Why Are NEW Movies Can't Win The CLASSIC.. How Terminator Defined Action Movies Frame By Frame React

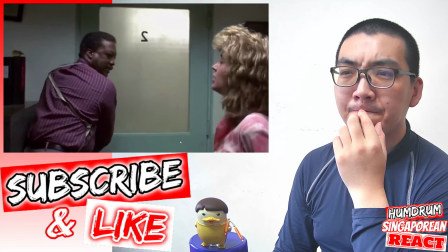The lieutenant tells her to stay put.
Stay here.
And locks her in the interrogation room.
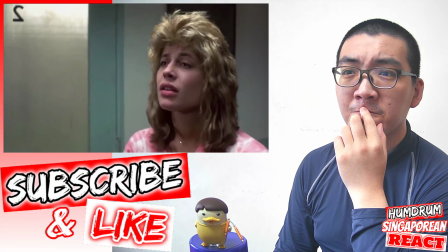What a dick. Now Sarah's not only defenseless, she's trapped. Kyle too.
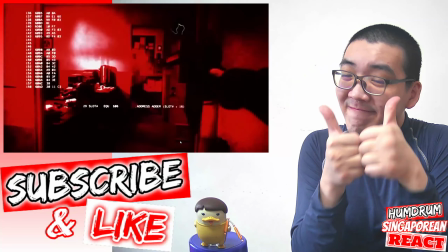So her only real hope is for the cops to stop the Terminator. But as we watch the carnage, it's pretty clear the police are as good as dead.
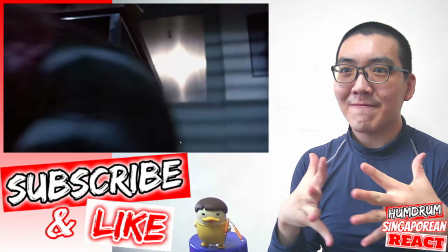So Sarah's boxed in and helpless. Her only chance now is that the killing machine doesn't find her.
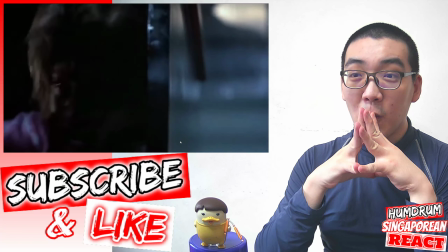Well, guess what? It does. At least we think it does until Cameron reveals it's Kyle there to save the day.
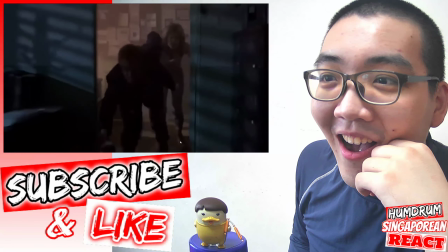Classic misdirection. But that's the formula. Cameron constantly increases the threat to the protagonist,
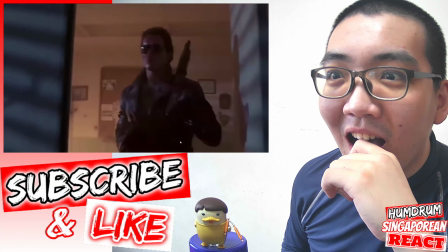putting Sarah in more and more danger every second, making this scene a textbook example of escalating stakes. Yeah, I just respect the directing teams behind this video. In this movie, they are just the best.
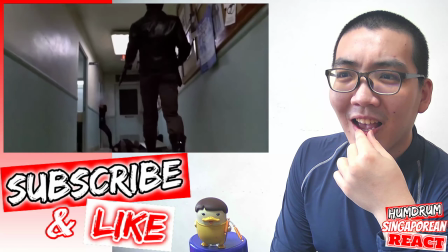But is this scene organic to the story? I mean, does it make sense for this to happen in terms of the plot?
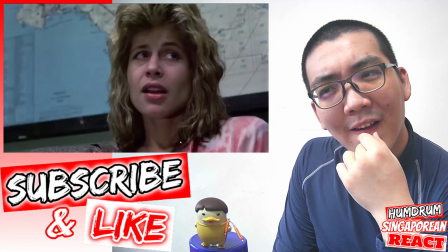Well, let's think about it. Sarah and Kyle were involved in a high-speed car chase in the scene prior, not to mention a gunfight in a busy nightclub.
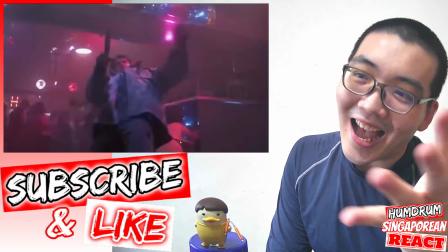Things you know that might attract police attention. And it's plausible that the Terminator saw the police take Sarah away.
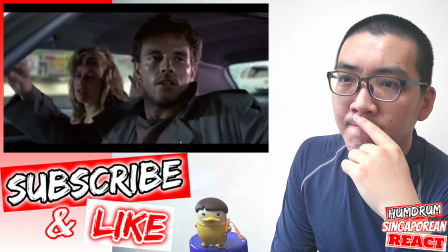It was present when the cops surrounded her and Kyle, after all. I can also buy Kyle sneaking Sarah out of the building.
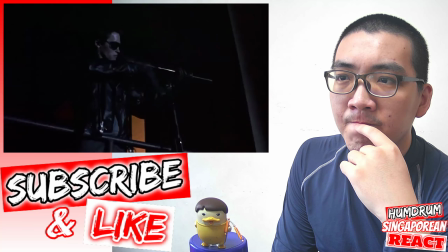He's a war vet from the future, for one. Plus, his two obstacles for escape, the cops and the Terminator, are preoccupied shooting the Christ out of each other.
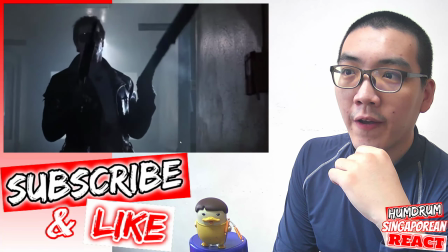Hey!
So is this all believable, and does it mesh well into the plot?
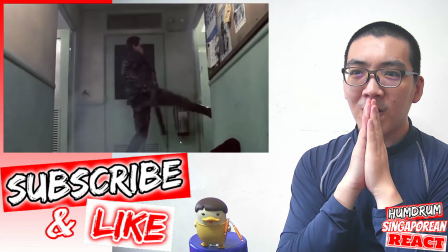Definitely. Now for our final qualifier. Can we define this scene as high concept?
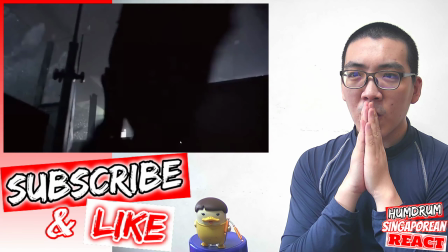I mean, is the idea behind it unique, tension-grabbing all on its own? Well, let's see.
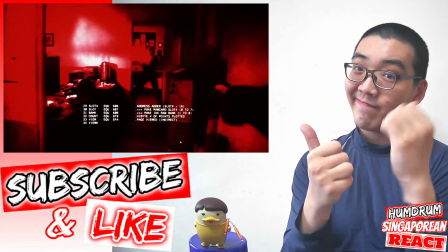Cyborg from the future walks into a police precinct and kills every single cop inside.
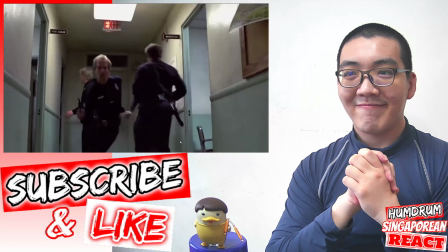Yeah, I can say I've probably never seen that in a movie before. It's a great holy shit moment.
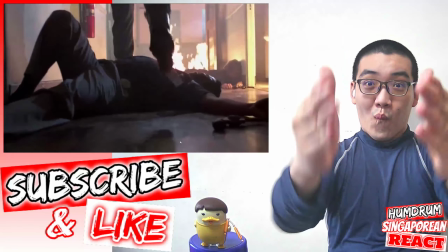So is this scene high concept? Damn right it is.
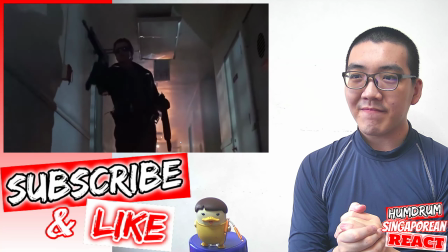Which means this set piece meets all three qualifiers, on top of being incredibly badass.
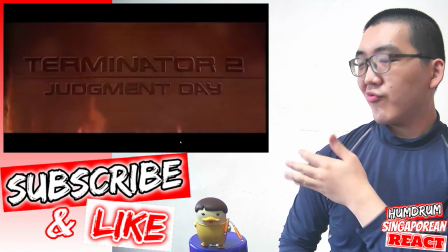And for our grand finale, I bring you Terminator 2 Judgment Day.
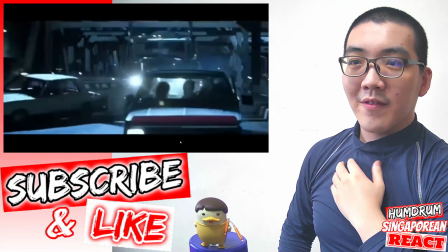We're gonna focus on the truck chase set piece post the Cyberdyne shootout. My god, try saying that twice.
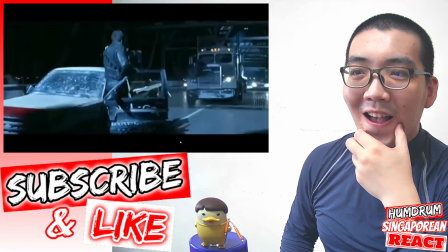Basically, the T-1000 hijacks a truck filled with liquid nitrogen and pursues our heroes into a nearby steel mill.
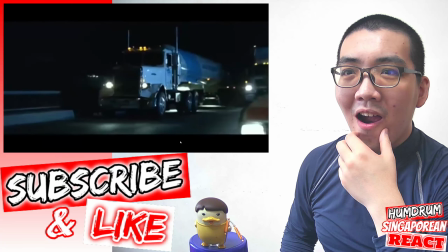So question numero uno. Does this scene have escalating stakes?
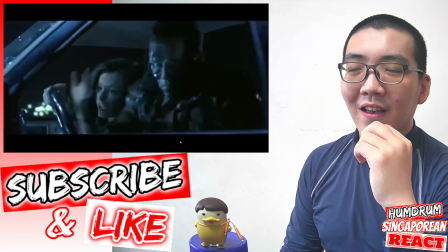Well, let's see. First, our heroes are being pursued by a vehicle that's like 3 times the size of their own.
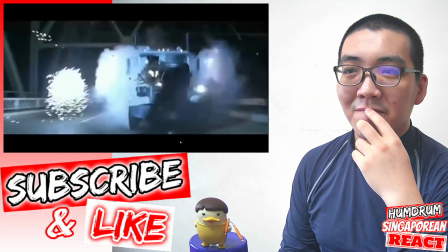If it rams them hard enough, Sarah and the gang are toast. Yep, immediate GG.
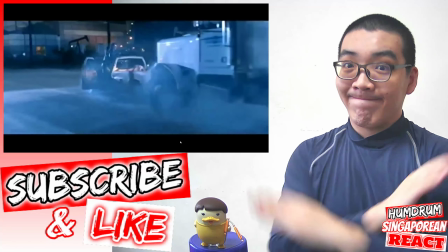Bad news already. Then the Terminator loses its grenade launcher.
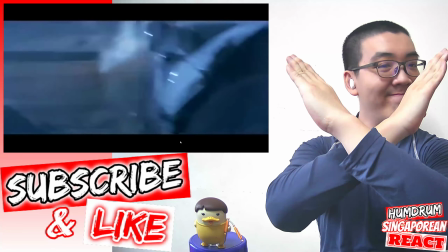Good luck stopping the tanker now.
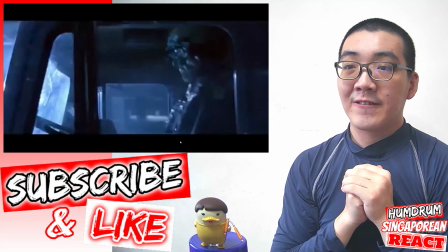Next, the Terminator jumps ship to combat the T-1000, leaving Sarah and John even more vulnerable.
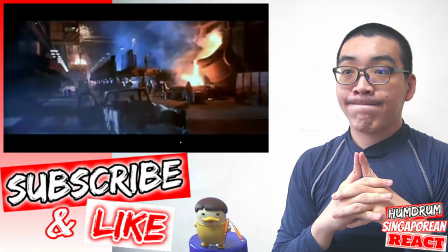Even worse, the tanker flips and our heroes meanwhile careen into a piece of machinery.
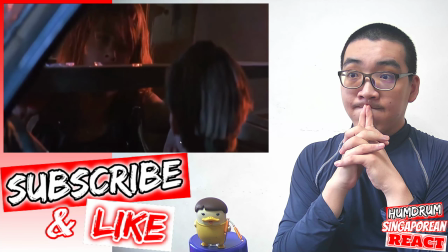Now they're not just injured, they're immobilized, and the tanker's sliding right for them.
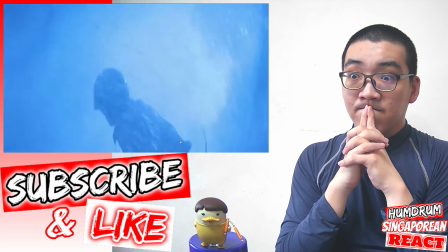Now just like the last scene, here comes the misdirection. The liquid nitrogen from the burst tanker freezes the T-1000.
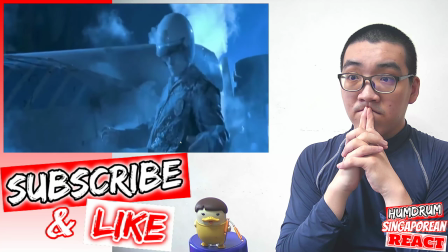Then everyone's favorite cyborg shoots Captain Ice Dick to bits.
Hasta la vista, baby.
Oh! Hasta la vista, baby.
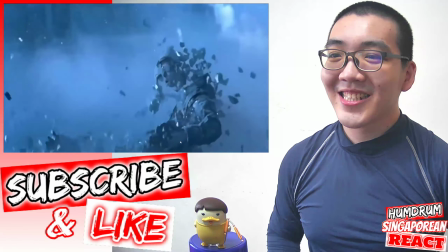Bad guy's dead, cue credits.
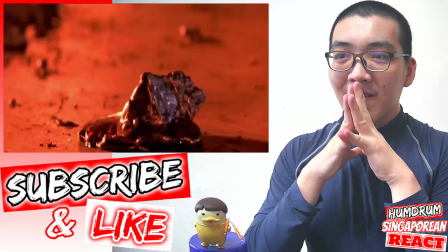Yeah, well, until the heat from the molten steel thaws the T-1000 out, and our expectations are subverted again.
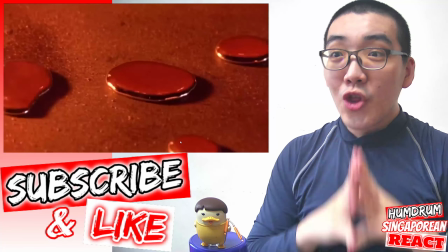But, just like the last set piece, this scene's tension builds over time.
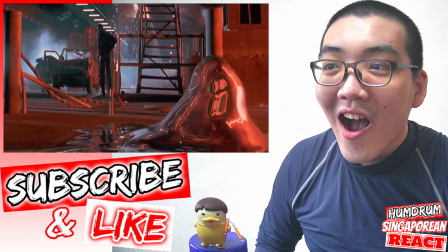So yeah, I think we can definitely check the box on escalating stakes. Now, one of our 3 qualifiers concerns how organic a set piece is.
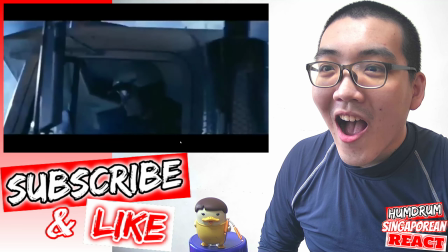And of the 2 scenes, this one's the least organic. I mean, come on.
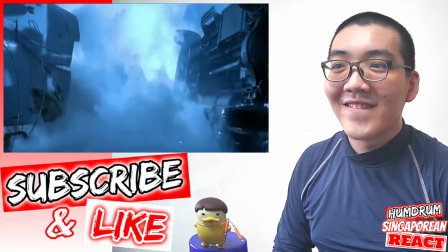The T-1000 accidentally found a truck carrying one of the few substances on Earth that could destroy it.
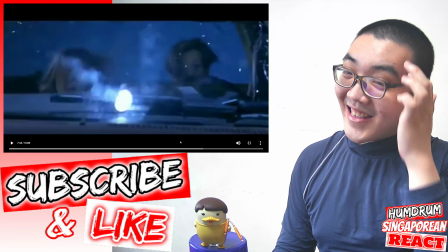It's a stretch. Yeah, plot device.
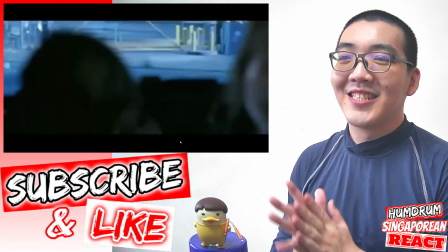Even more so when the chase leads into a damn steel mill.
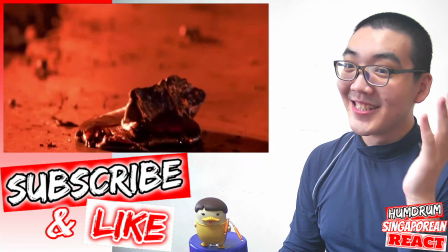Thank God there's all this superheated metal around to reanimate the villain 2 seconds after he's frozen.
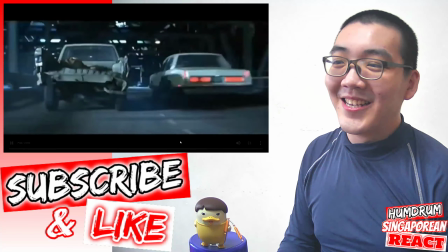What a coincidence! So does the setup for this scene feel believable?
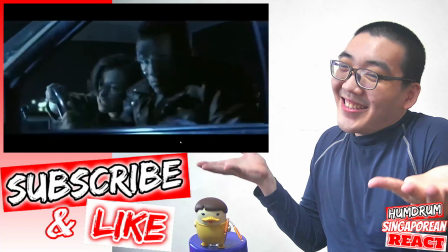I vote no. But does this set piece qualify as high concept?
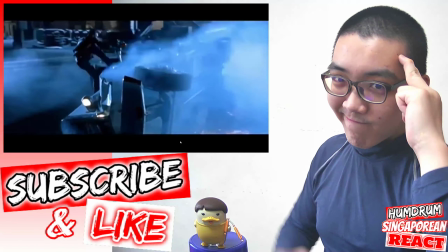Well, think about it. A truck full of liquid nitrogen crashes into a steel mill, freezing liquid metal robot.
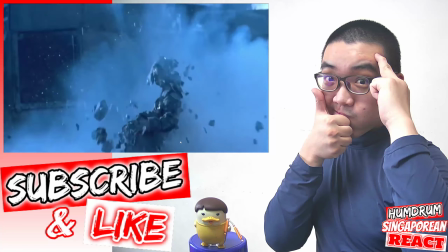Frozen robot is shot, exploding all over steel mill, only to thaw from the steel's heat and reassemble before our very eyes.
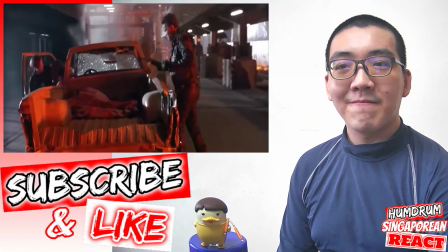It's an extreme example of high concept. Matter of fact, it's obvious the scene was contrived to make that all happen.
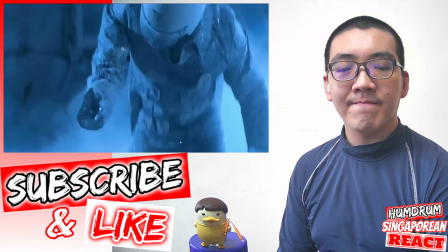Cameron wanted to show the T-1000 freeze, explode, then resurrect.
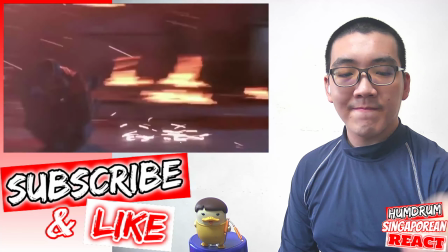So he lumped together an improbable situation that would allow for it to happen.
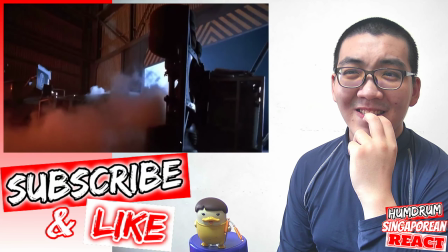But I don't blame him at all. It's great imagery, and a showcase of his visual effects team's groundbreaking work.
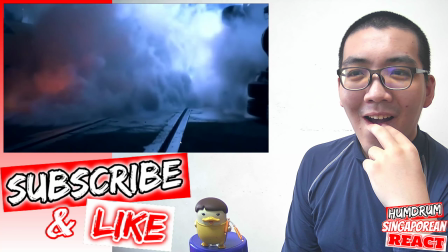So is this set piece high concept? Brother, it's the definition of it.
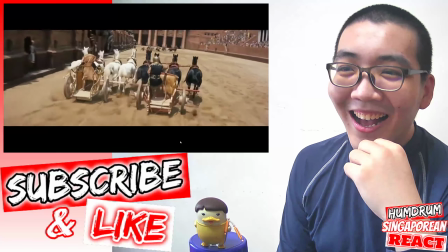So that's it. 3 simple steps to making a brilliant set piece.
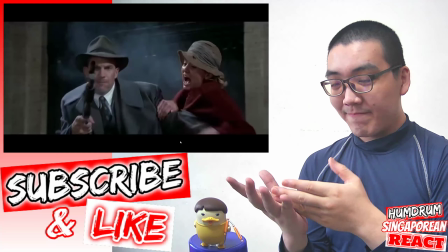Just build some escalating stakes, fit it organically into your plot, and make it uniquely high concept.
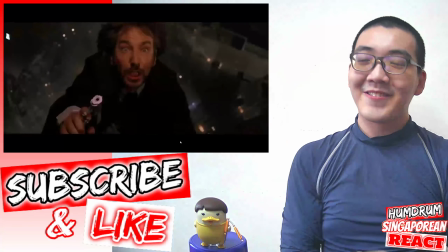Easy, right? Well, most action films include 5 to 6 such sequences,
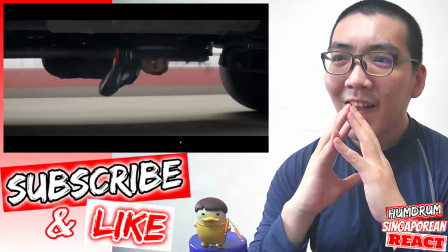which means approximately 2 per act in a 3-act film, most of which are written before anything else in a script.
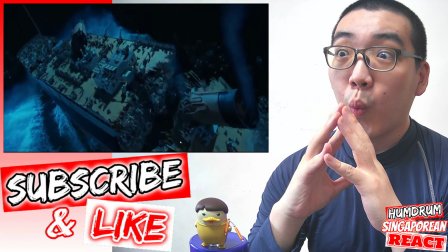Why? Wow. Because it's the quality of these set pieces which often gets action scripts sold.
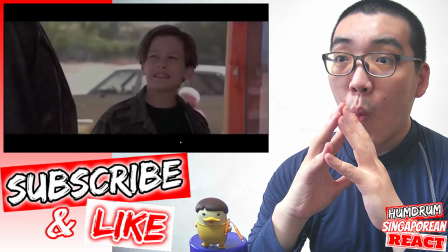Yeah, no pressure, right? Well, don't get discouraged. Just lighten up, smile, and remember, practice makes perfect.
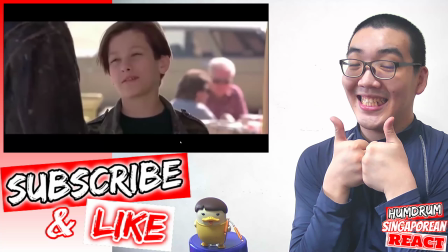That's good. Maybe you could practice in front of a mirror or something.
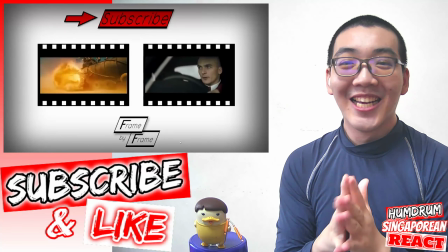Thank you for watching, ladies and gentlemen, and make sure to subscribe to this channel, Film Theory, for more fantastic film-related content.
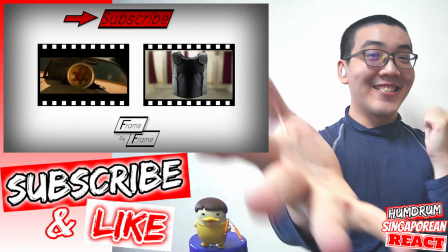Thank you. And if you'd like to check out the last frame-by-frame episode on Mad Max, click the frame to the left.
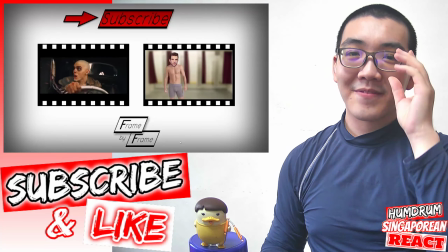Or if you'd like to check out a Film Theory episode on Hitman Agent 47, click the frame to the right.
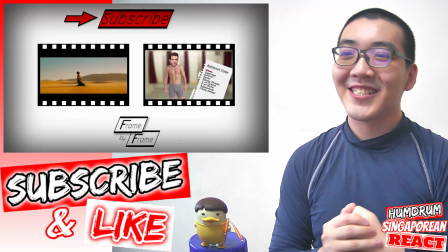Thanks for your support. And as always, my name is Kyle, and this has been Frame by Frame.
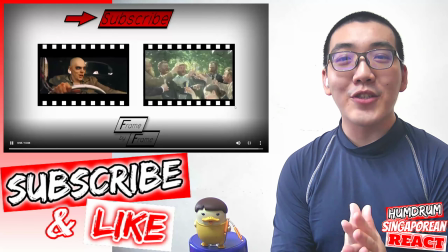That's awesome. Well, guys, thank you all so much for watching this video. I think this video very cool.
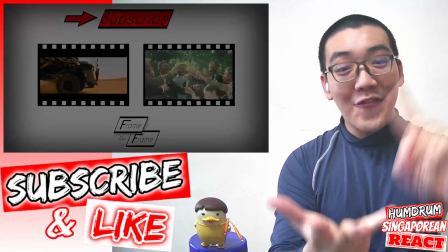Very cool. No, very cool. And hot as well, so yeah, the more you know. Hasta la vista, baby. But anyways, thank you all so much for watching this video. I hope you find this video very interesting to watch. If you do like this video, please remember to like, share, and subscribe to my channel, and comment down below if you're fan of us. Don't forget to follow my channel. I hope to see you in my next video. But hey, that's just the frame. That's just a frame. Frame by frame. But hey, that's just a frame. A frame by frame.
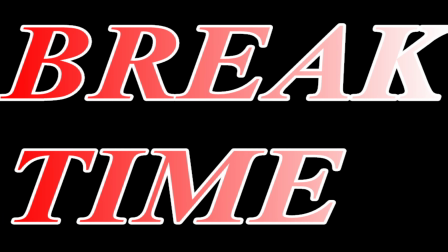Thanks for watching. They'll work. But hey, that's just a frame. A frame by frame. Thanks for watching. Thank you. And I hope to see you in my next video. Bye bye. Thank you so much. Subscribe. Thank you.